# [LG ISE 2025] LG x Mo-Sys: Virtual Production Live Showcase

IAC 2025 was a success, especially showcasing our partnership again between LG and MOSIS.
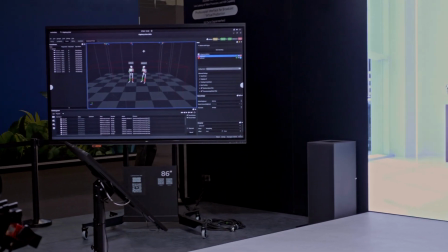We were showing a full solution with virtual production for corporate,
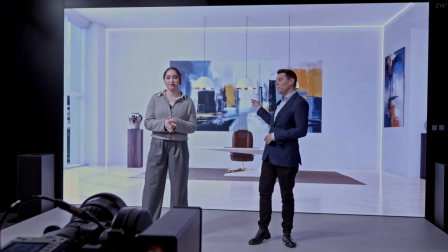combining all our solutions for real-time visual effects with the great LED wall that LG is showcasing as well.
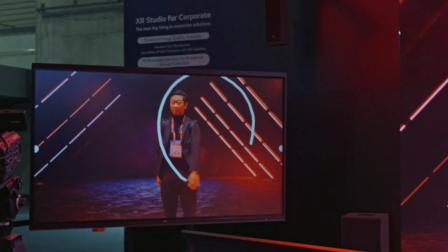So it's a perfect combination between both our expertise and everyone was really impressed but what we can achieve with such technology.
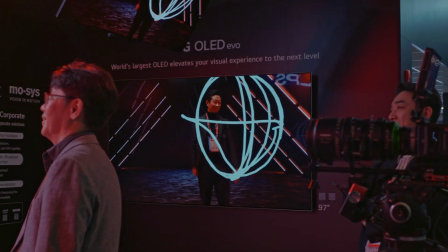So it's, again, a great success for us and really encouraging to do more and more together and to push the limits together of virtual production. Hello, everyone. Welcome, and thanks for taking the time to visit us here at the LG ISC Corporate XR Studio Zone. My name is Anna. And my name is David. And at the front, we have Sam, our VP Operator. Who will be operating the XR Studio for us today.
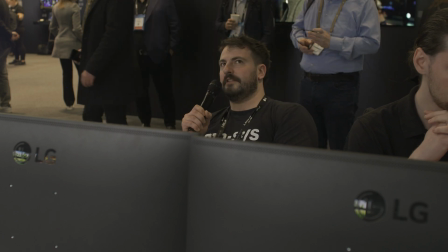Hi, Sam. Hi, Anna. Hi, David. Hello, everyone. You can see the real-time studio output on the monitors above, here and here. Today, we'd like to take a few minutes to talk to you about the LG MOSIS XR Studio solution. We're going to show you how our combined technologies can help take your presentations and corporate communications to the next level. Virtual production is the workflow Hollywood is using to create visual effects in camera, in real time. And all of this is made possible by the superior picture quality and colour fidelity of the LG Magnet LED wall. Now, we all know the audience's attention spans are shorter than ever. Not these guys, then. Well, no, of course not. But that does make the audience's time even more valuable. Yeah, absolutely. So to really get your message across, you need immersive visuals. That drive engagement. And that's where the XR Studio really comes into play. Sam, I think we're going to need a more impressive stage.
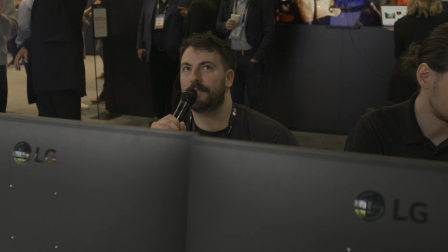OK, bigger stage coming up.
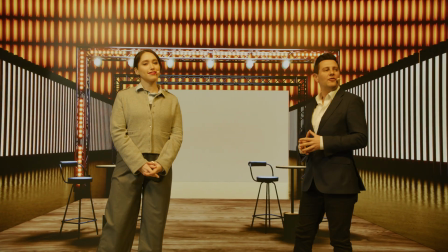The XR Studio also unlocks the full language of visual storytelling.
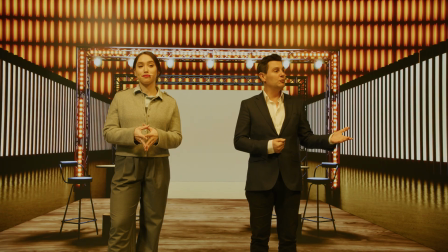With the ability to cut between cameras. Just like a broadcast studio. For more dynamic and engaging content.
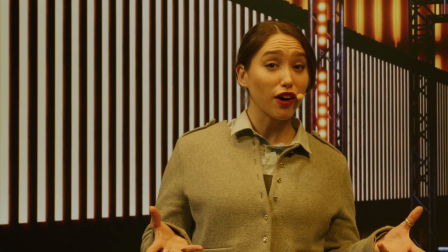Now, if over 50% of all human communication is non-verbal, then physical movement is an essential part of getting your ideas across.
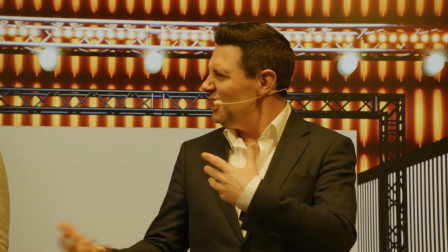But to really start creating engaging content, you don't just move the presenters. You move the cameras as well.
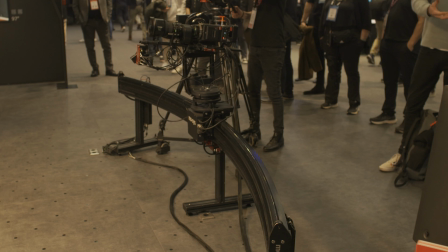Moving camera one to position two.
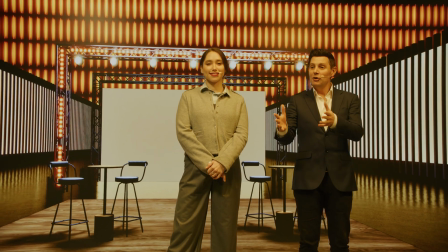MoRail, our remote-operated camera system, allows in-house teams to achieve even more shooting angles. With the same amount of camera equipment. And all from the same control station. But we can also use the MoRail to create tracking shots.
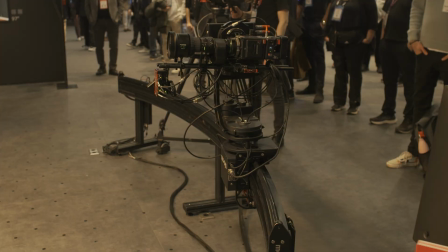Camera one tracking now.
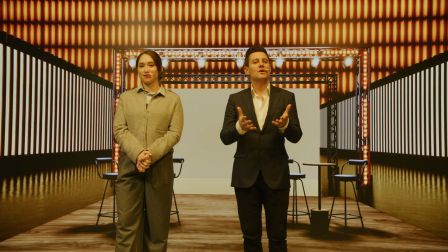Now we can really start to harness the immersive potential of virtual production.
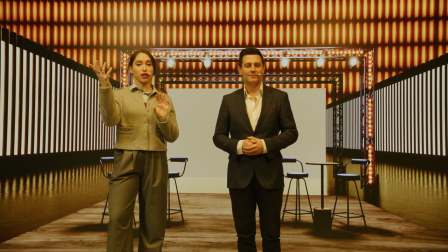You can see how the perspective shifts to create a 3D effect as the camera moves.
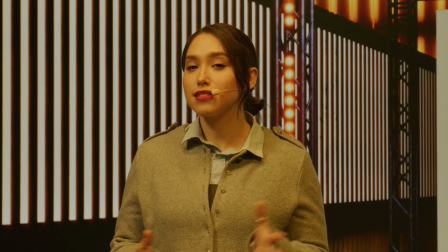But it isn't just the camera that can move. With our easy-to-use system, we can change locations at the click of a button.
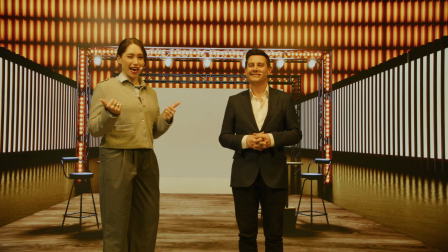Sam?
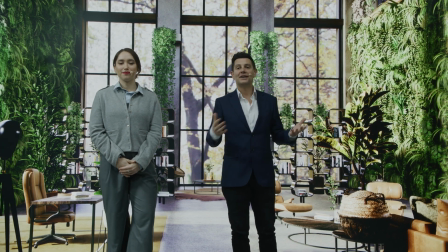With virtual production, we can go beyond the limitations of time and distance, changing sets and travelling to new locations in an instant.
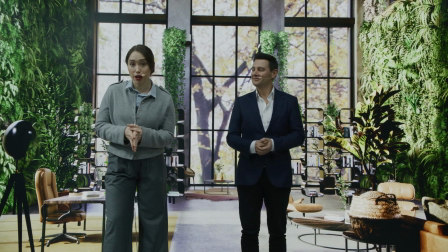So why just talk about your manufacturing plant or facility? Halfway across the world.
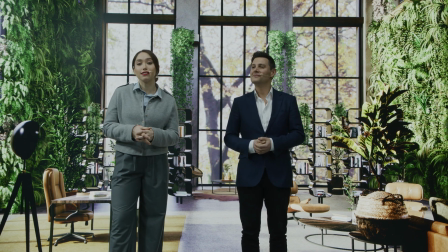When we can arrive there in seconds. Next consonant, please, Sam.
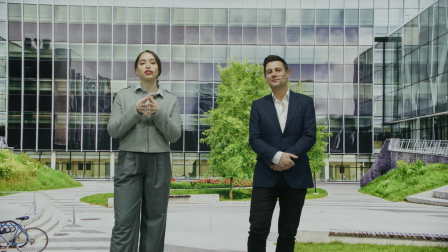The XR Studio solution delivers huge time and cost savings for corporate content production.
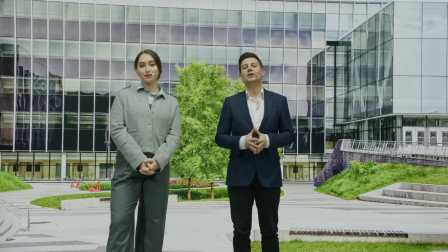From travel to shooting schedules. Because with virtual production technology, the location comes to you.
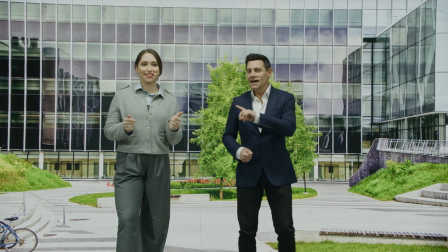Now, so far, we've been traveling between locations at lightning speed. Yeah, that's all thanks to these two and a half D lightweight backdrop assets.
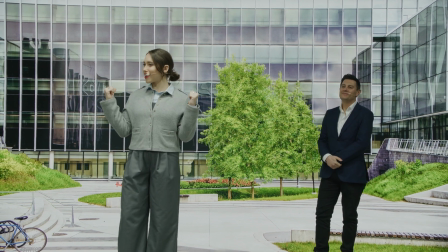Sam, shall we give the audience a peek behind the curtain? Absolutely. I think that's a great idea.
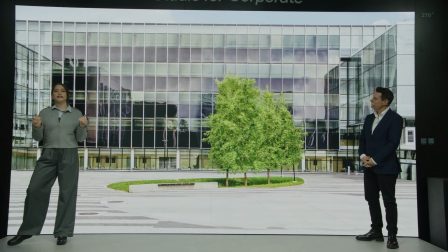Here's how the magic trick is done. 2.5D is a technique where you stagger static image layers in a 3D space.
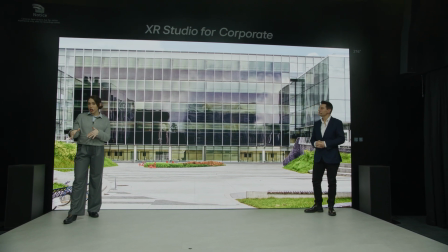So that as the camera moves, you achieve the illusion of depth. Sam, don't forget the trees.
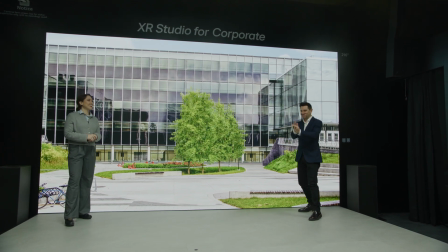I was just testing you, David. Thanks, Sam.